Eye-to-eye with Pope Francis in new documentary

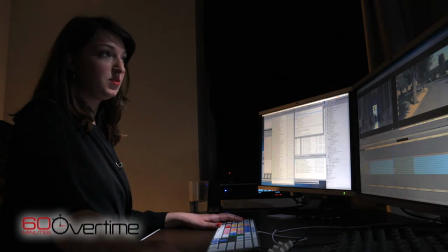[0:00]
60 minutes over time. So let's start with the Pope arriving on set of the third interview. Early afternoon, the giant Pope mobile.
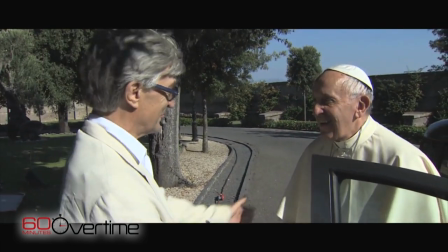[0:18]
Our story this week is about the making of the new Pope Francis documentary, directed by Wim Wenders. Bit of an odd pairing, this auteur who's done all sorts of experimental film and features doing this full-length documentary on the sitting pope.
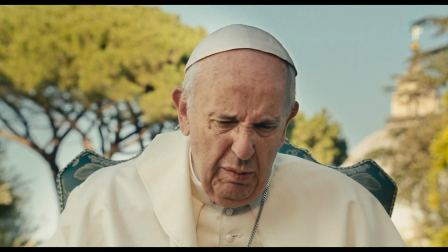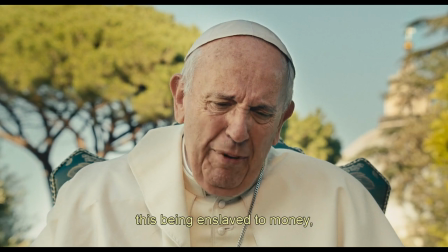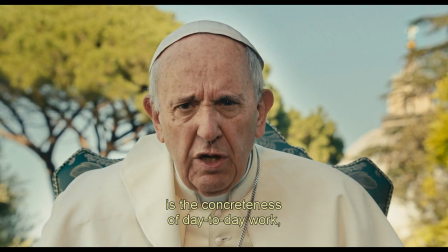It's his eyes who are the film. His eyes are what make this. Yeah. When did you realize that? It was in the last couple of weeks that I didn't look at anything else anymore in the film. I always looked at his eyes, and I realized that was the flow of the film.
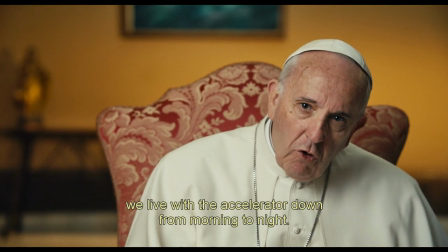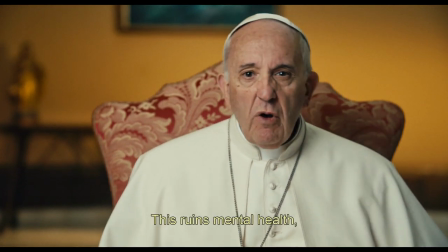[1:12]
What is the effect of having the pope look you dead in the eye and say what he has to say in this film? The eye contact is what makes this film. That's what knits this whole film together.
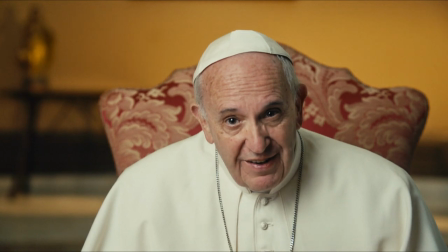[1:28]
You watch this film and you almost feel this is a personalized message from the Pope.
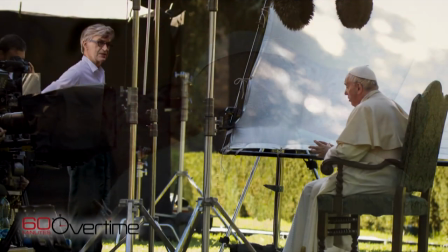[1:33]
Wim Wendor set this up intentionally.
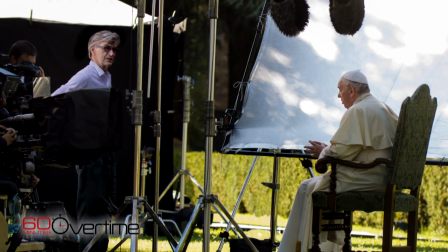[1:35]
I mean, his belief was that the subject's going to be more candid, not when they're looking face-to-face to an interviewer, but when they're looking at a monitor.
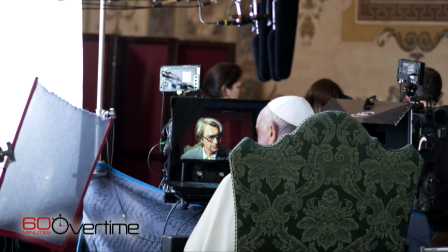[1:43]
So he uses a device called an interrotron. It was first devised by Earl Morris, which is basically sort of like a teleprompter with an image on it. Which is an interesting name. It's like an interrogation. Yeah, exactly. Errol Morris was on 60 Minutes 2 talking about why he invented the Interatron. Yeah, right. You can say things on the phone that you would never, ever in a million years say to someone who is sitting directly across from you.
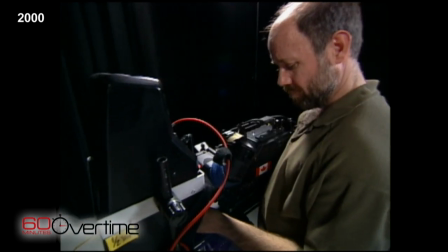[2:10]
And the Interatron, my interviewing machine, plays on that idea.
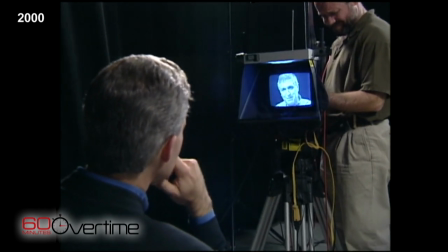[2:16]
Yeah, I think the strategy behind this device, inventors call it a system, was that we lose our inhibitions a little bit.
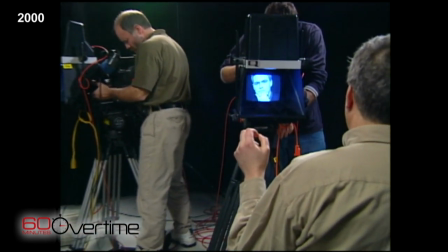[2:23]
That when we look into a device, it makes us more comfortable, probably makes us a little bit more candid.
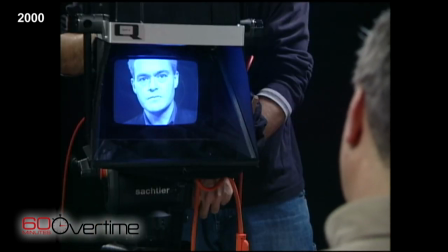[2:31]
What does this get you? This ability to create an interview where someone is talking to me, and it's as if they're talking directly to the audience.
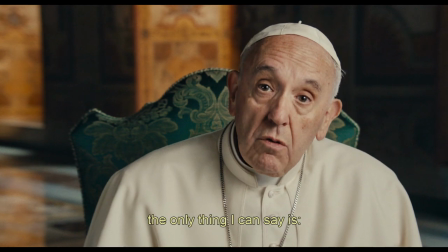[2:46]
The Pope just really saw a screen with me on it,
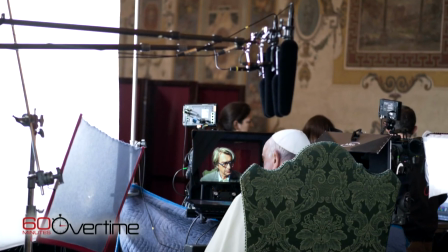[2:50]
and he reacted to that. and he made it look so natural and so simple as if we had sat face to face.
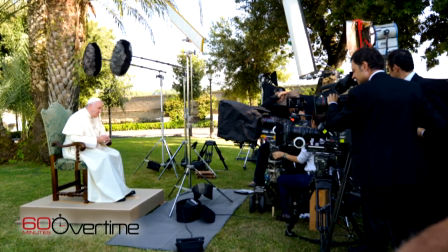[2:57]
He had next to the cameras a little loudspeaker. He heard me loud and clear, and I had earphones.
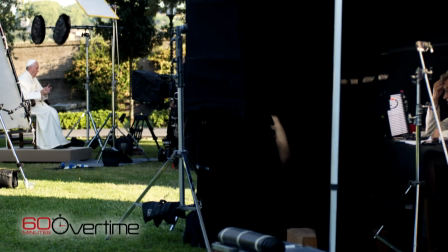[3:03]
I was 20 meters away. It's like a FaceTime call. Yeah, exactly. It's like a FaceTime call, and it achieved the effect, which was you really have the sense that the Pope was very comfortable, loosened up.
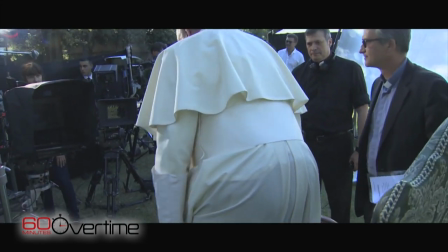[3:17]
I think it allowed the filmmaker to capture a truer version of the Pope. I think that was the intent and I think it paid off beautifully.